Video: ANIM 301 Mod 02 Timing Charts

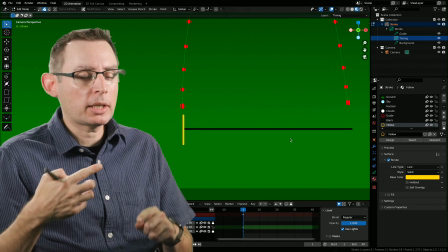But when is it going to end its animation? This is where we kind of need to pretend and project. I need to be able to see the movement in my mind's eye before I can start blocking at its timing.
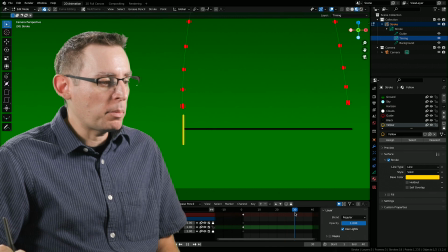Let's just initially put it at frame 30. So I've moved my playhead to frame 30.
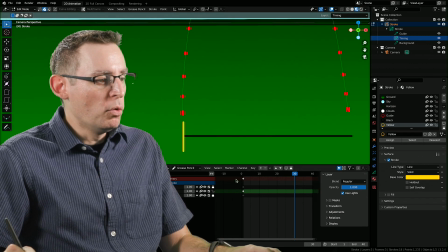There we go. Let's move it up so we can see. I've moved my playhead to frame 30. Now I move my bar.
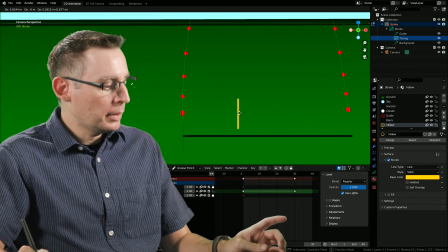I'm going to grab it with the G key, hit the X key to constrain it to that axis.
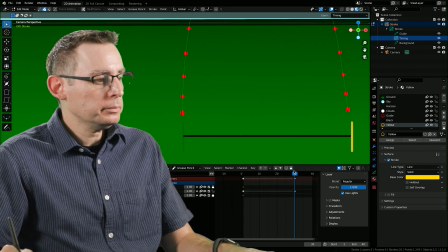I'll put it right down over there. Wonderful. So now on frame 1, the bar is on that side. And then on frame 30, boom, it's on that side.
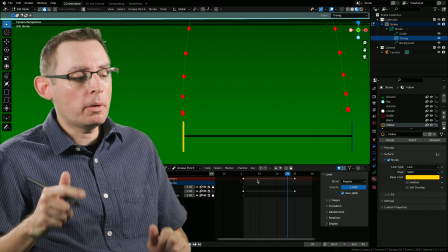Okay, so we figured out when the ball is going to start and when the ball is going to end its animation, but when is it going to be in the middle of its animation,
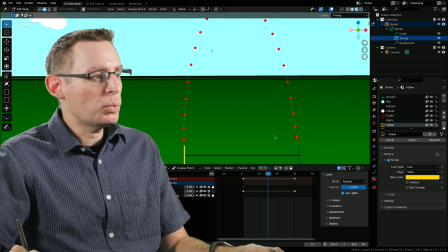when it reaches the apex of the curve? Because in my imagination, what's going to happen here is the ball is going to squash and stretch.
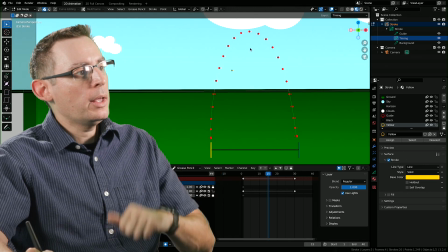So it's squash down, it's going to jump up. And then as it gets to the top of the arc, it's going to slow down.
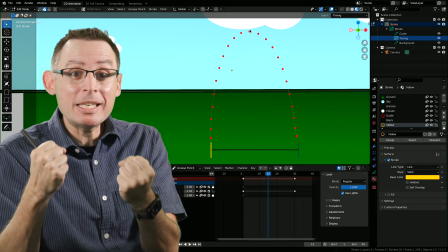Because at the top of the arc, gravity is going to be pulling down on it the most. So it's going to slow.
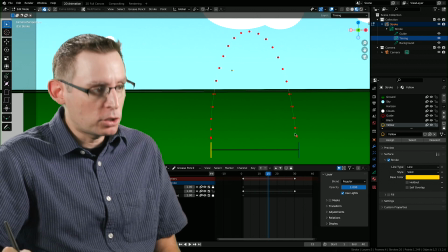So it's going to go slow here, and then fast, and then slow down at the end as it squashes back down on the ground.
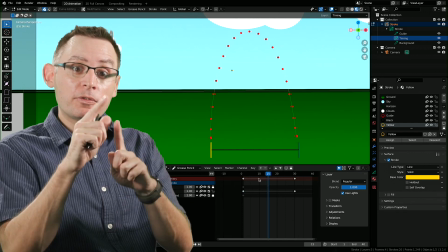So in the middle of the animation, let's just say arbitrarily at frame 15, this is when I want to have the ball at its peak, way up here.
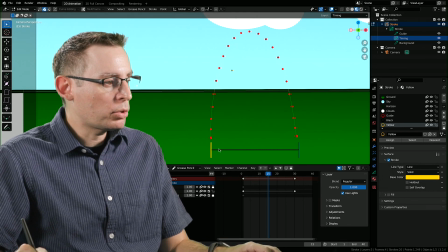Okay, so let's grab our line.
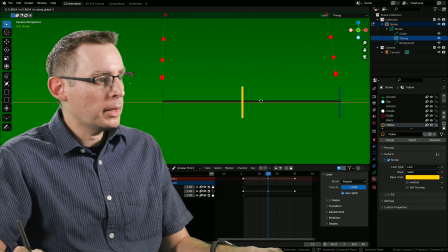And I'm going to put this line in the middle or so of my animation. So squash, apex, land. Squash, apex, land. I've changed the duration of my timeline to 40 frames.
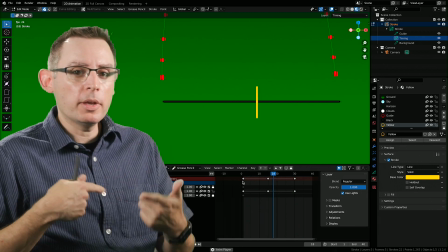That way I can loop this as often as I can.
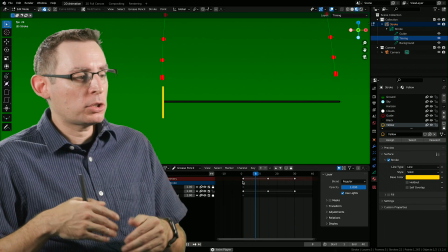I like being able to work in this really organic fashion where I throw down some keyframes and play it instantly.
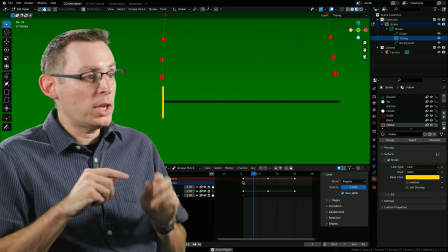If the animation doesn't jive with what I'm seeing in my imagination at this stage, it's never going to work at a later stage.
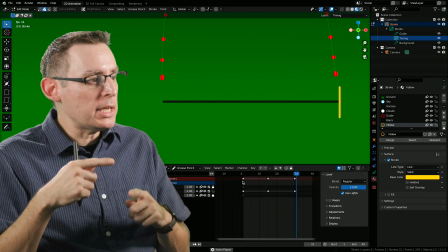So it kind of still needs, I need to be able to see it in here in order for me to really get it.
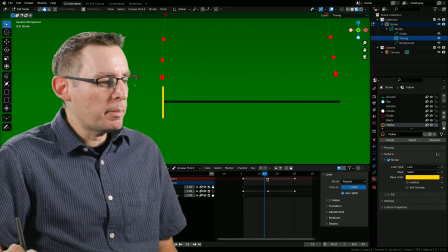Now I know that on the surface, the animation needs to slow as it gets to the apex. So this might be a good place to kind of begin to construct the timing of our animation. In order for me to get a real good sense that it's slowing down,
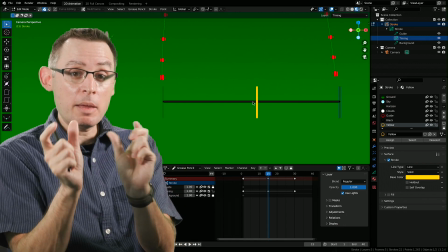I think I'm going to need probably 3 frames on either side of the apex of my curve to really communicate that slowing and then coming back down.
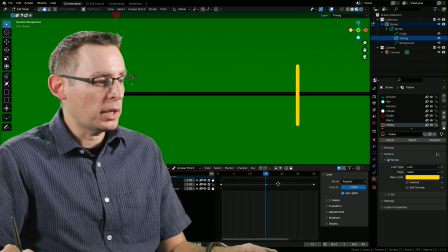So if this is where the ball is going to be on frame 15, okay, on frame 14, maybe we tighten the spacing. This is just a visualization of this.
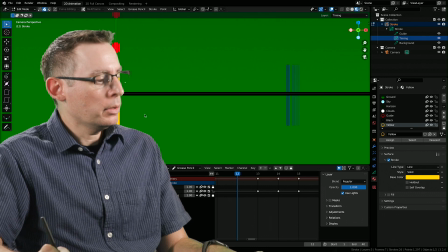So we have maybe there's 2, grab X. So now it's starting to slow down.
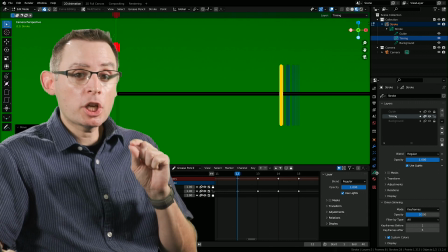I'm going to go into my object data properties, this green icon, and change the onion skinning values to like 5 after or 6 after.
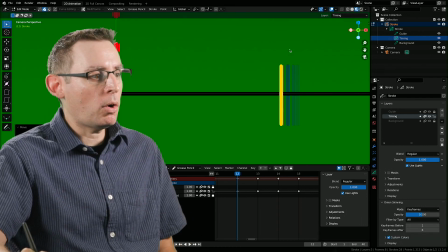That way I can see all of the future frames. I'm seeing both 12, 13, 14, and 15 at the moment, which I like.
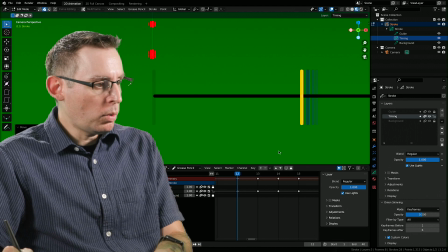Okay, so let's see if this is the apex. Maybe one more, maybe on frame 11, grab X, and starting to slow down.
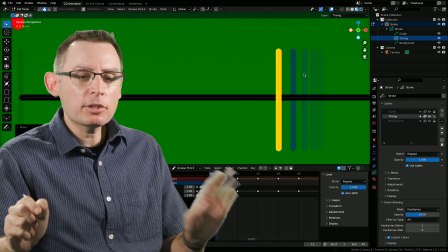Now, if you look at the distribution here, look at the onion skinning. I think this is really going to help. We can see where the ball is going to be on frame 11.
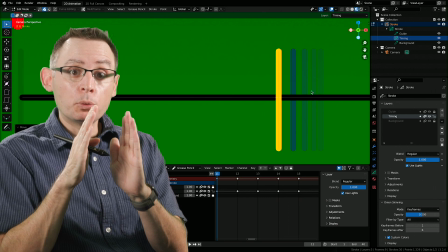As it gets closer to the apex, the spacing in between these ruler markers gets a little bit tighter, which is going to represent the idea that it's starting to slow down.
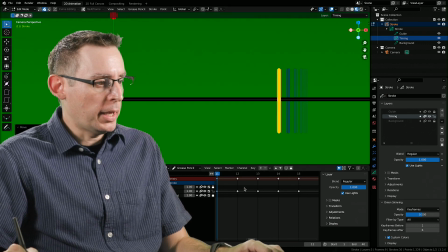All right, I'm liking that. That's pretty good. Let's play it.
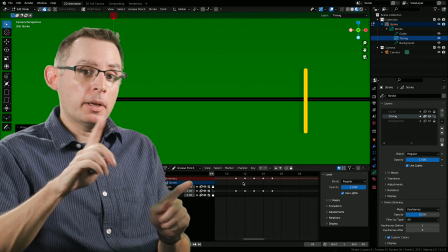Yeah, I'm digging that. Let's do the exact same thing on the other side of the apex of our curve.
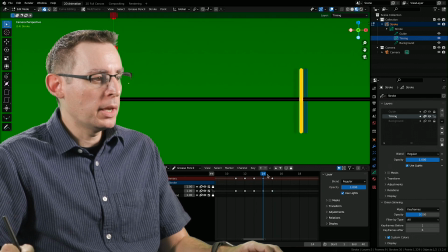So 11, 12, 13, 14, 15. So we have 4 frames that describe the slowing as it goes into the apex at frame 15. So now let's do the exact same thing. Grab X. It's going to move very little in here.
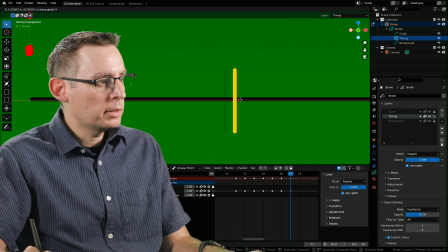On frame 16, grab X. Okay, I'm going to go back to my object data properties. And the keyframes before, I'm going to increase this to 6.